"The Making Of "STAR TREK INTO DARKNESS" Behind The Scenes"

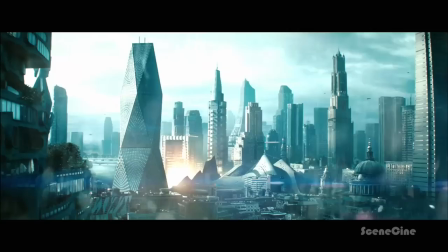8:40 Been an attack on Starfleet headquarters, and Marcus brings everybody together.
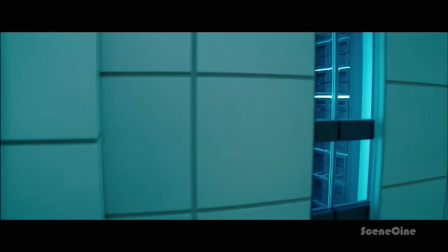8:46 Kirk and Spock enter the conference room sequence at odds.
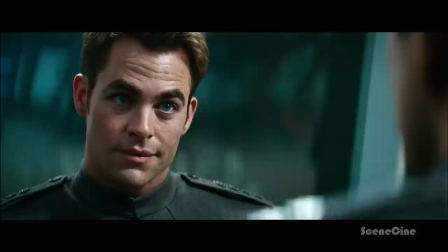8:50 Kirk realizes that he just doesn't have the kind of friendship with Spock he thought he did, and maybe Spock is incapable of that.
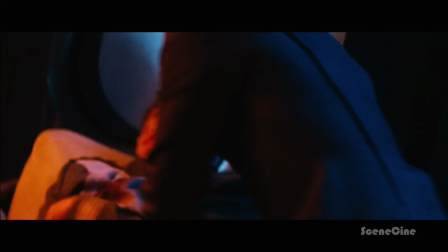8:56 When the attack happens, the fight sort of goes away, and it becomes grappling with this urgent life and death situation.
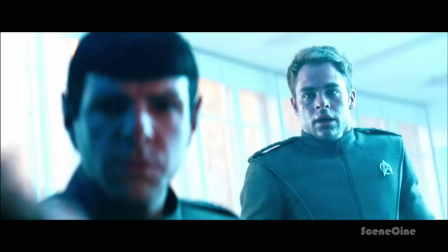9:03 The death of Pike is an experience that they share, but also is a kind of game changer for them.
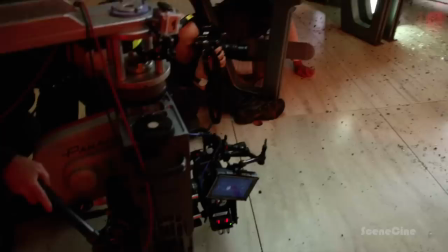9:08 So today, we're just getting ready for a nice little explosion scene. Cameras, hey, Mark! Micro, action, 3, 2, 1,
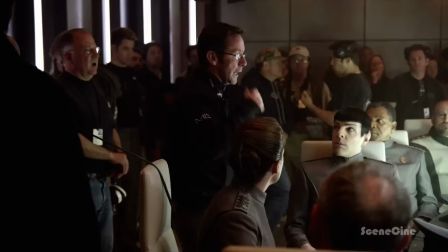9:20 watch! Action scenes are a lot of fun. They choreograph it as much as they can with where the explosions are going to come, what's going to happen.
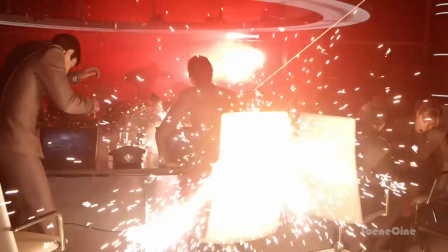9:26 And that will happen, and the desk is in front of Bruce and Mike. Marie is on the ratchet, taken back into the wall, like she's been hit front on, and is pushed back into the wall.
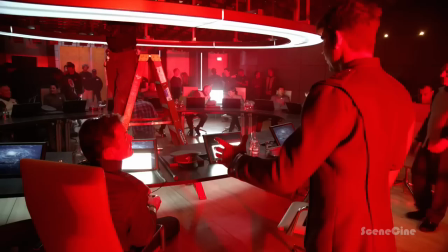9:36 Big thing is timing. Big thing is not kicking this actor in the face over here. I've got an actor probably 2 feet off my left side.
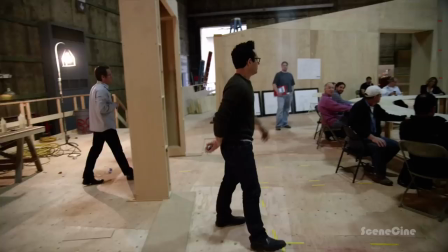9:42 And also don't kick that light out and don't break the table. Conference room set seems very easy, but was actually a big deal to, you know, construct that.
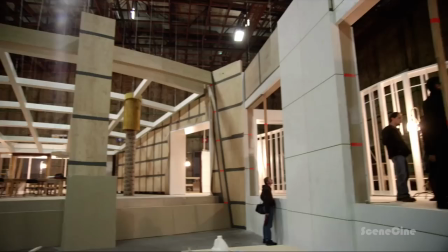9:50 This is going to be amazing. And so we'll have black and green.
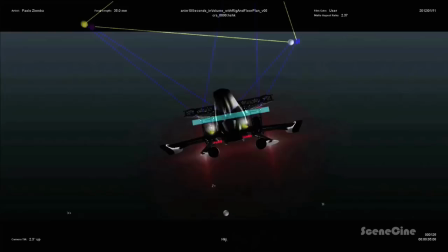9:57 What we'd like to do is obviously build a rig that will do everything. Move around, right. Shine the lights, and do all of that stuff.
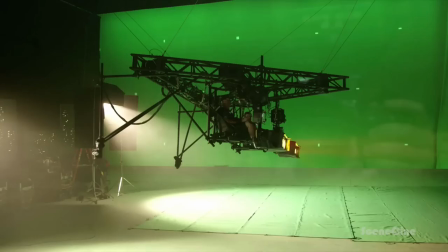10:03 We had the ship outside on this rig that was basically just lights.
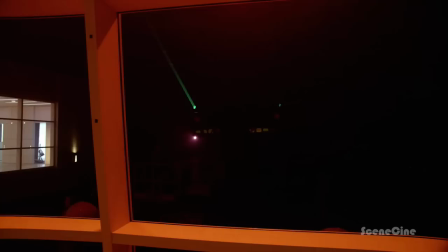10:08 What it did is it created the illusion of this massive ship outside that was flying and hovering outside and firing into the room.
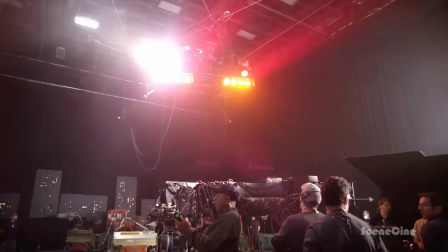10:15 It was another example of having a practical thing there. It just gave the whole sequence a much more frightening reality.
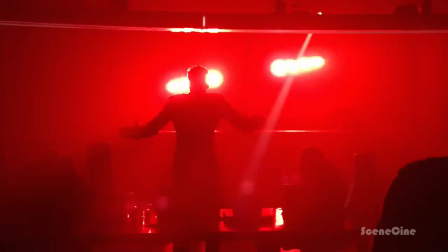10:22 It looked the way it would have looked, as opposed to having the whole thing comped in later in visual effects.
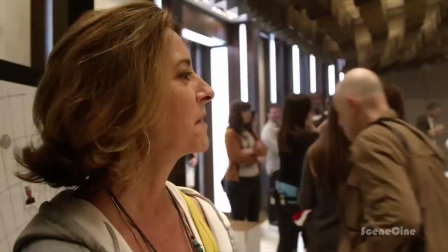10:27 It just gave the whole thing a real kind of gritty authenticity. Oh, it's very exciting.
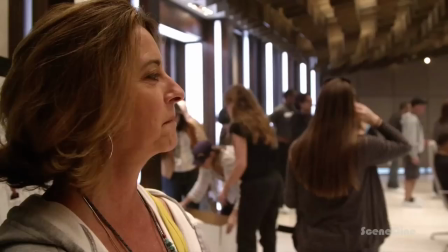10:32 I've been contemplating this since last May or so. It's fun to really see it all come together, especially when it gets lit for the first time.
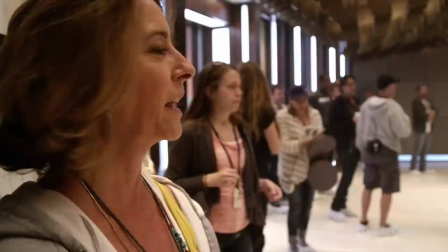10:39 You really see it come to life because Dan does such great things. It's really great.
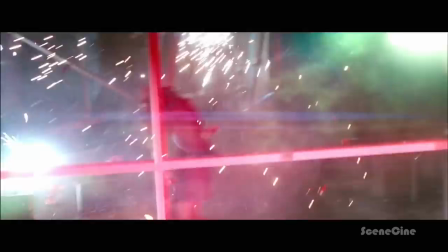10:43 Then the next step, of course, is blowing it up.
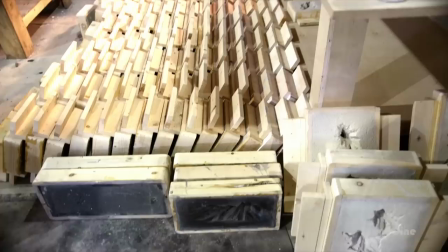10:55 All right, this is the process we're using for our marble wall hits. We have 8 different hits in the wall.
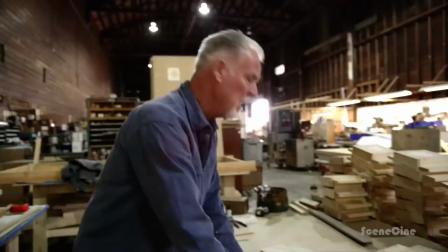11:01 We have a little piece of this stuff that's very lightweight. It's got the pyrocell inside of it.
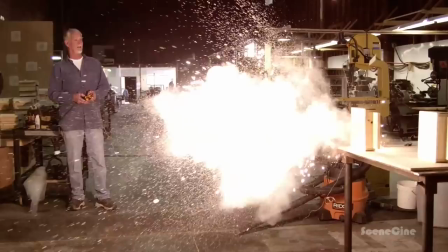11:08 Put it in the wall, send it to the painters. Can't even see it's there. The A7 was my favorite so far.
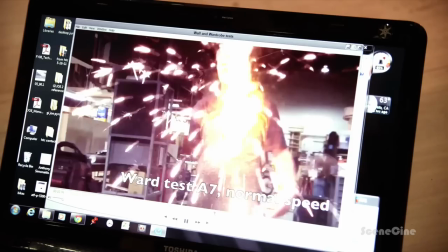11:14 Here's one. I just like watching him get hit. That's right, Bill. Bill's just like, shoot me again, I'm good.
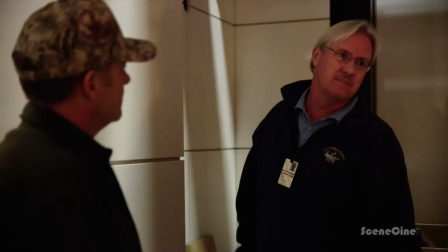11:20 Kill Bill. Yeah. We could load that and just blow the debris out again, and you already have a perfect hole.
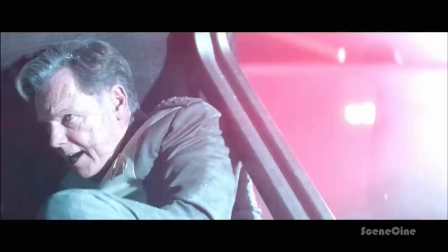11:26 Sold.
We need an air defense team! Take your project from!
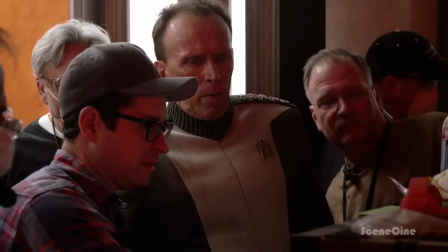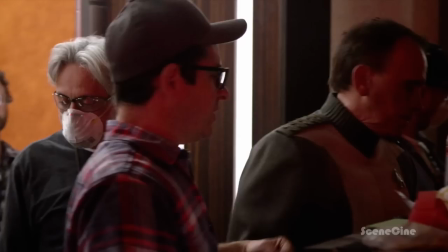11:37 Get up!
That was good. Cut. Yeah, that's great. We had the other one.
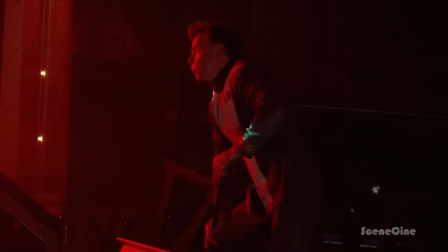11:41 Awesome. Okay, great. Good. Great job. The crawling around and dodging all the explosions was fun and bruising, and, you know, getting hooked up to those Yank-O-Matics.
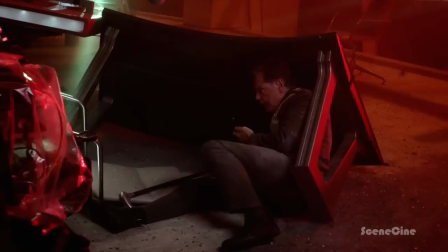11:51 Yeah, dragging yourself around the rubbery broken glass. With the flame balls attached to the back of the desk, I was hunkering down behind you.
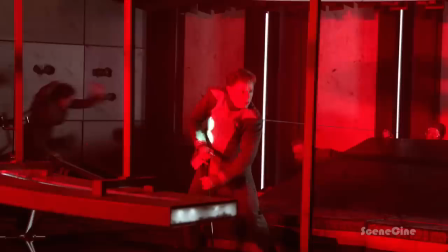11:58 You feel the whole desk. It's a whole different deal. This is all just reacting. It's fun. Really fun.
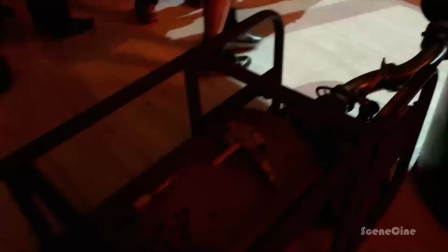12:07 3, 2, 1. Basically, we have a piece of tempered glass and have some detonators in the glass. On a cue, we'll fire the detonators, and the shock from those will shatter the glass.
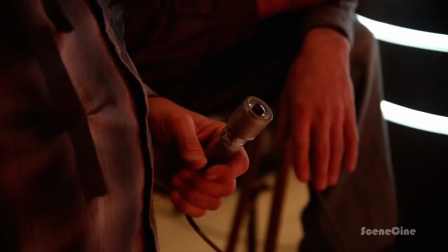12:15 All right, and then we have air mortars that'll help put pressure on the glass to drive it out that way.
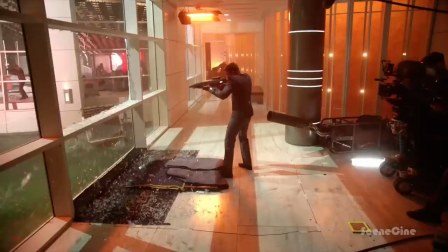12:20 Major eyes, please, attention.
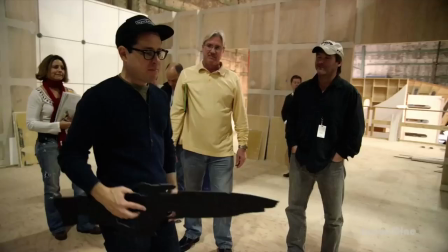12:31 Glass breaks. Real right. Glass? Tempered glass. Tempered glass, yeah. Real tempered glass.
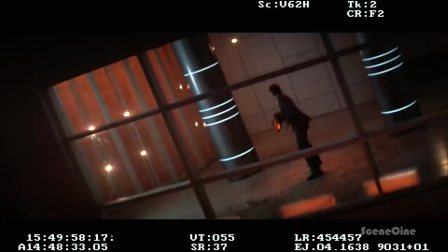12:35 He throws the gun down like so, but it didn't break it. He runs over here. 8 Start seconds for the thing to push in.
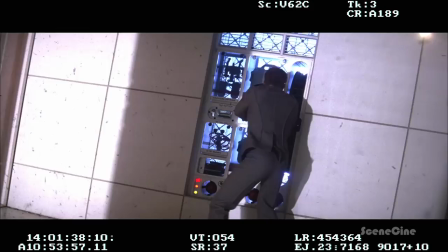12:42 20 seconds to go.